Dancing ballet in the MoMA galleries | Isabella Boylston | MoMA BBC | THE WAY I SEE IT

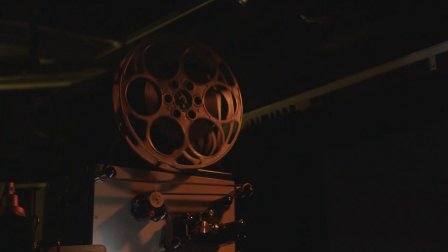I'm Isabella Boylston, and I'm a principal ballerina with American Ballet Theatre in New York City.
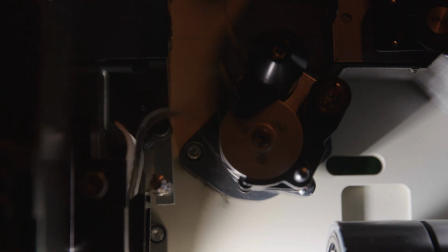I'm Sophie Cavulacos. I'm assistant curator in the Department of Film at MoMA.
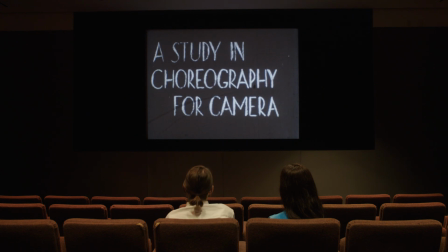And I'm so excited to watch the film that you've picked today, which is Study and Choreography for Camera, a collaboration between Maya Darin and Tally Beattie. So we're looking at this in 16mm print, which is the original format of the film.
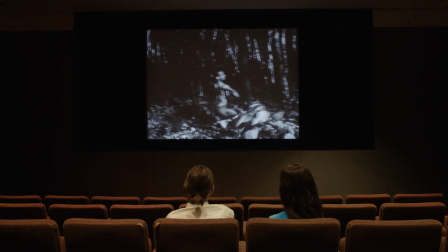If we go to the galleries later, you'll see it's showing in digital. But since we're in the cinema, I thought I'd show you the cinematic format.
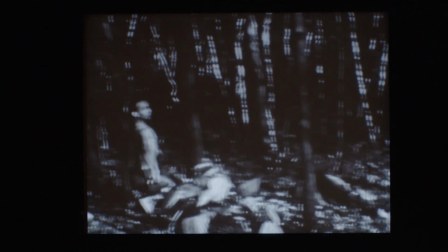Yeah, I love this. His starting position reminds me of Nijinsky in Afternoon of a Fawn.
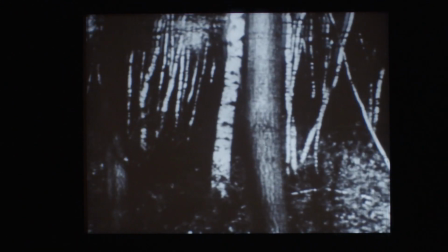How he starts in a low crouch and then he stretches up and stretches up in each frame.
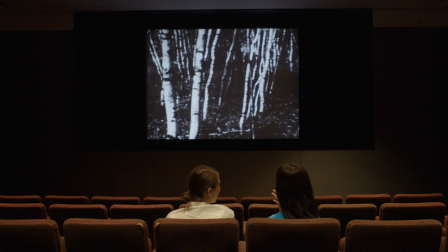I feel like he's definitely a depiction of strength from the first frame.
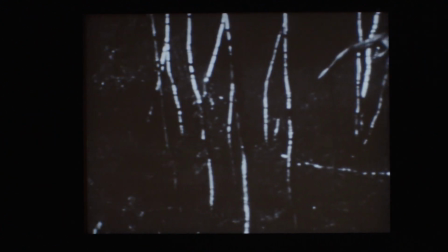And strength in so many ways. And what year was it made? It's from 45. 45. It's so incredible. And just to have like a woman making her own films at that time.
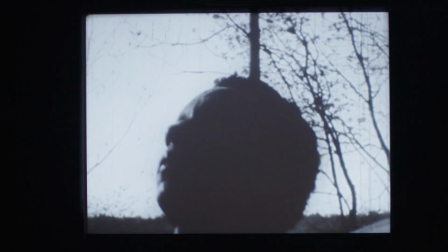A woman and an African-American man who's both had great expression and great successes and great recognition, but also hurdles, you know, their respective hurdles.
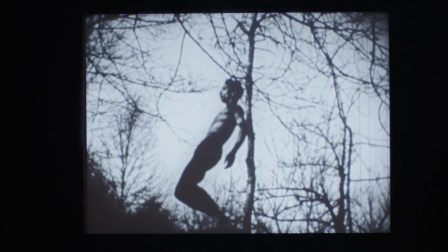And so I really see the work as a work of affirmation and of celebration and of presence and of virtuosity and beauty and all those things rolled into one. I mean, he has like the perfect ballet body.
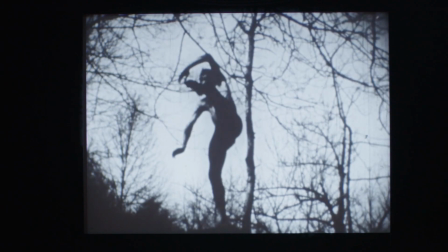Watching it, it's just like, oh man, those legs and arms and face, everything.
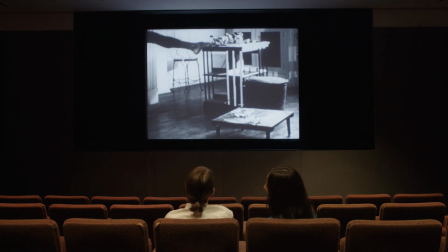He's doing a devlapé, that's what it's called, with a pointed foot. I feel like dance is such a difficult thing to capture on film because part of the beauty of live
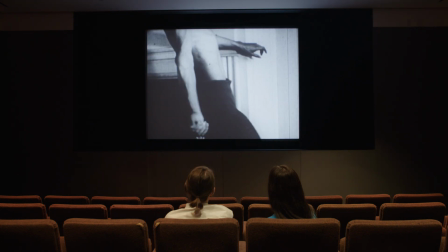performance is that it's live and it's in the moment and then it's over and you can't edit it or filter it.
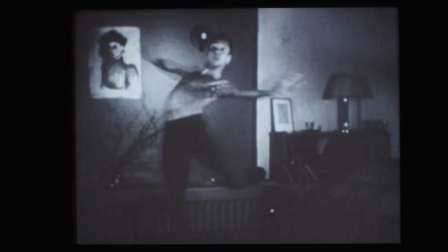And I feel like when you see dance depicted on film and it's able to reveal something different about the dance that you wouldn't get in a live performance that's when to me it's really effective and powerful.
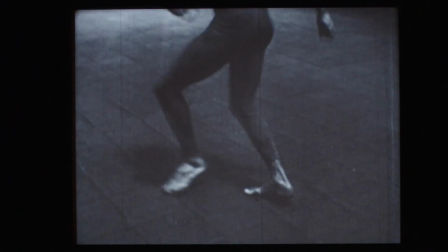She had a name for that she called it a choreo cinema.
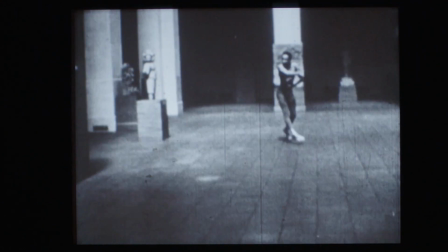Choreo cinema yeah so it's choreography for a camera it's not choreography on camera it's
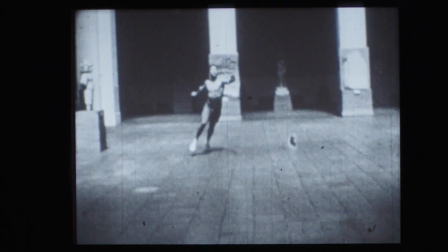not a document it's it only exists in the film that they made together. Yeah and I love how in the credits it says by Maya Darin and Tali Beattie.
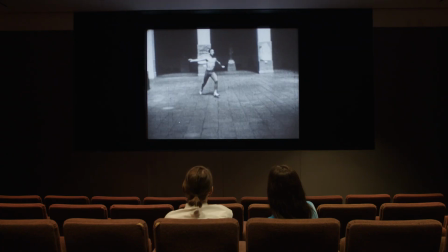That's it. That's exactly it. It was a complete collaboration. Camera and editing follows his movements.
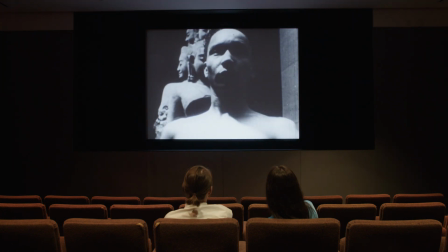So as you said earlier, it just completely seamlessly goes from one movement to the other, and jumps from interior, exterior.
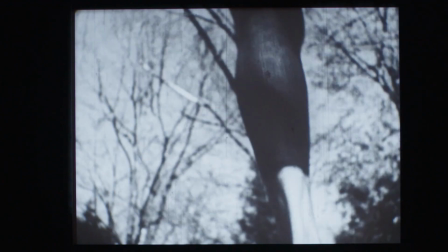Yeah, I mean, this work has self-portraiture. These are somehow dual self-portraits by the filmmaker and the choreographer.
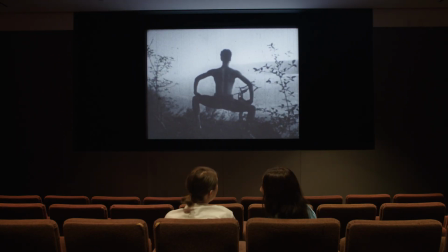It's almost like he's achieving godlike status in the end. leaping in front of the sky. And I love how it builds too from like, him being in a more natural location
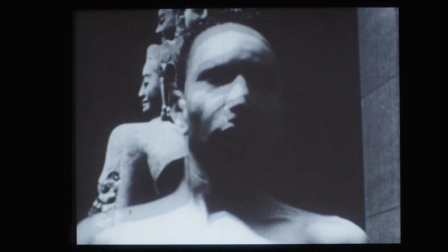and doing sort of slow and lyrical movements and then the fast turns and then the big grand jetés.
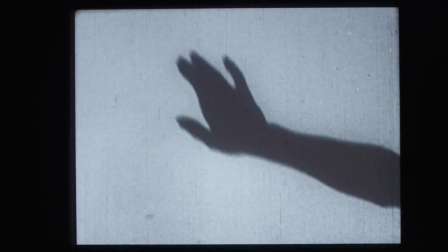It has a nice upward build. I love that. Like through the physicality of what he's doing. I wouldn't know that without you. It's true. Well, in a way, in a way, because it's, of course, it's an arc to the movements as well, right? Yeah.
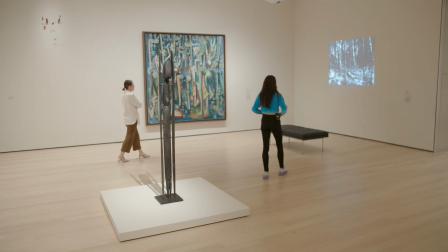We are now in the galleries looking at the Darin film installed with its wonderful neighbors.
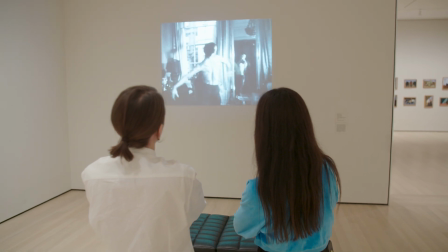This gallery is about New York in 1945, so thinking about bodies and intimacy and symbols. You have Alfredo Lam, you have Darin, you have Bourgeois, and then you have, I mean, it's just the kind of conversation you can have visually or emotionally. And honestly, it just makes me want to dance. Like when I come into a big open room like this, I just want to like move around.
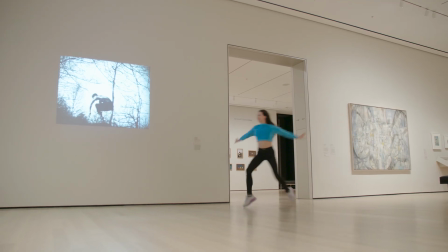I want to be him in the museum.